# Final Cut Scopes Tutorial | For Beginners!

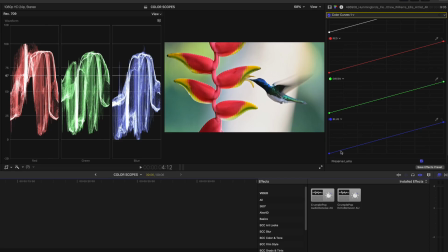This time I'm going to use the color curves and I'm going to head over to the blue line and I'm going to bring out the blue shadows a bit and now we've changed the tonality of this shot a little bit again it's still within the safe zones but it looks a little bit
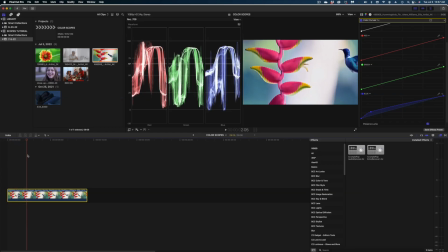different than it did originally now let's just scrub our playhead and make sure that with the movement of the shot that everything stays within
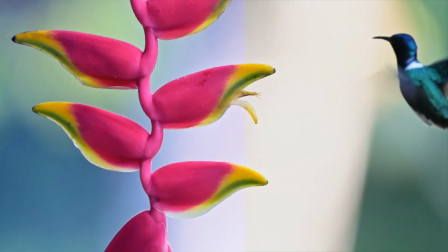range and it definitely does i'm curious to know which look you guys liked better with this hummingbird shot let me know in the comments it's really just a matter of personal preference before we get to the third scope and this one is super super important if you guys like this video let me know give
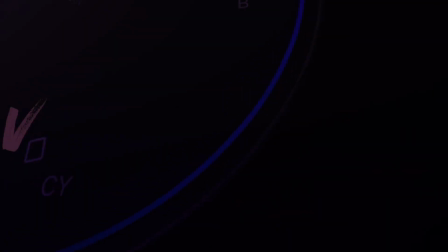me a thumbs up hit that subscribe button and ring the bell all right the next scope we're going to be looking at is what's called the vector
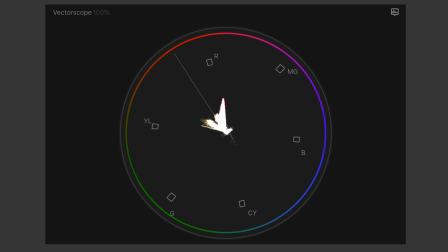scope and what you're seeing here when you look at this vector scope is how far the colors in your shot are pulling toward these different tones you've got the r for red magenta blue cyan green and yellow so you can see if something's really spiking out and looks too saturated like for instance
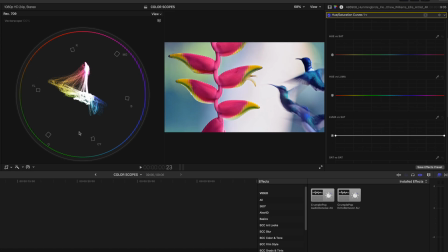this yellow in this shot seems pretty saturated we can balance things out a little bit better here in the vector scope so let's say these yellows look like they're really sticking out kind of far i can use the hue versus saturation curves to kind of bring in those yellow tones so they don't
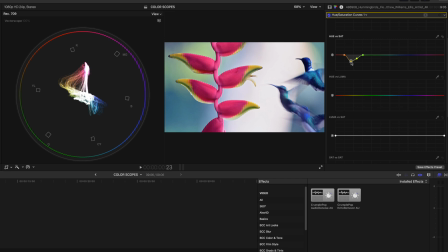stand out as so much more saturated than the rest of our colors but for me this isn't the primary use for the vector scope this is what i think the vector scope is really good for correcting for skin tones when you're using the vector scope you want to make sure that you've got
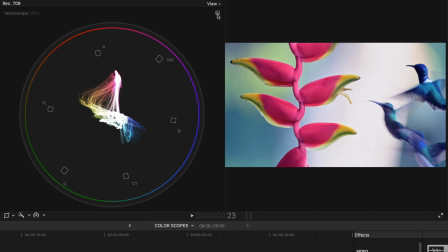an extra guide visible here in your scope to reveal it you want to hit that icon again here and go down here to show skin tone indicator and you're going to get this line here in your vector scope that is a guide for making sure that any skin tones in your frame are
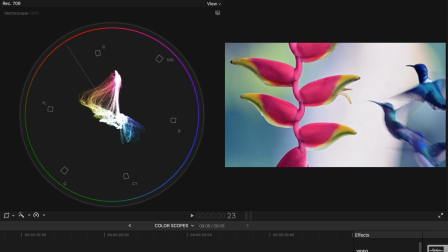realistic looking you want to remember that when you're color grading keeping in mind skin tones if you have a person in your shot is the most important thing because the wall could be any color their shirt could be any color but people's skin tones no matter what their ethnicity only fall into very limited range of tones and so when you're color grading that is your primary concern when you've got people in your shot let me show you how to work it
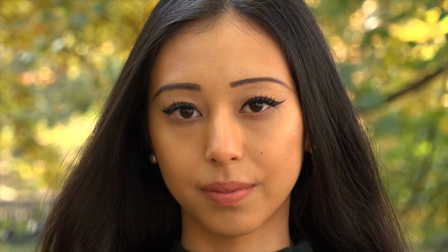here's a shot of this woman it looks pretty good but if i'm really being picky about her skin tone i do think it looks a little bit sallow i can really easily check to see if it's in range using the crop tool or the draw mask.
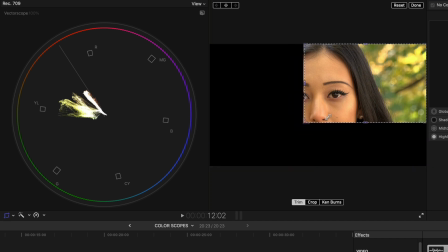Let me show you how I do this. Grab the crop tool in your viewer and you're going to want to use the crop tool to isolate a swath of skin in your shot.
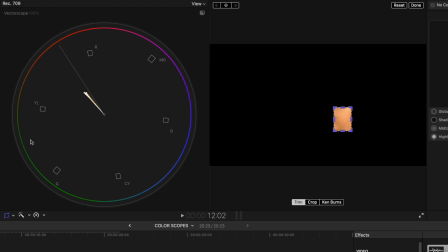And now the vector scope is just measuring this one little part of our frame. And I can see that it's not quite in line with our skin tone indicator.
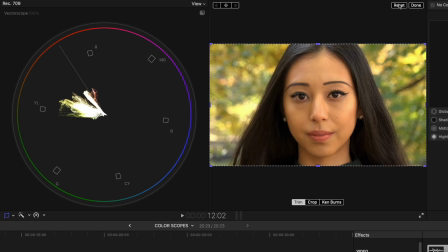So we're going to fix that. I'm going to reset the crop and get rid of it. Let's head over to the color wheels.
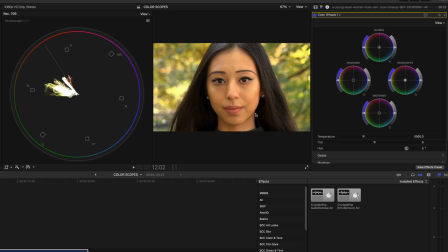I like the color wheels because skin tones are really in the mid-tones of the face and we can make a lot of mid-tone adjustments here with the color wheels the first thing i'm going to do is mask off her skin so grab the color mask grab the eyedropper and click and
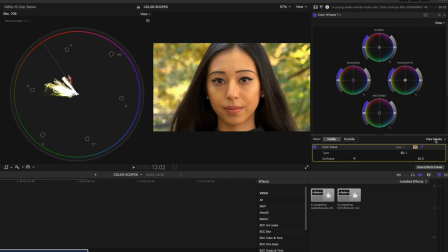drag and isolate her skin now let's select view masks and now the vector scope is once again just measuring our specific
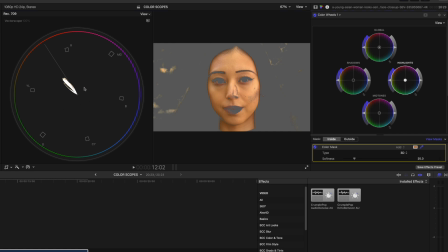selection so what i'm going to do is use the color wheels to get her skin tones in line with that guideline and knowing that i thought her skin looked a little sallow that means it kind of had a green undertone so i'm going to push things more into the pink and that is going to help me align better with that
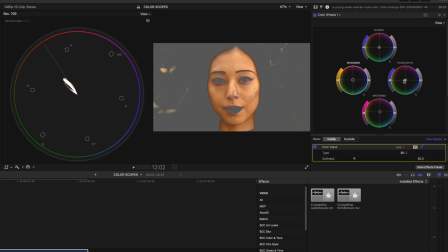skin tone indicator now this color correction is only going to be applied to our selection not to the entire frame so this is just going to correct her skin tone i'm going to bump up the softness a little bit here to try to get more of her skin highlighted and
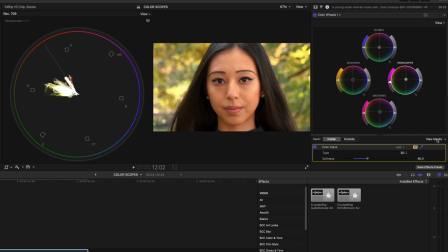selected and then let's turn off the view masks and this what our shot looks like here's the before see how she does look kind of green there
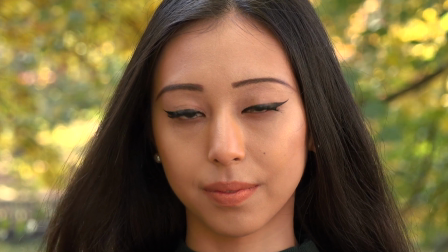and here is the after she's a much like healthier tone to her face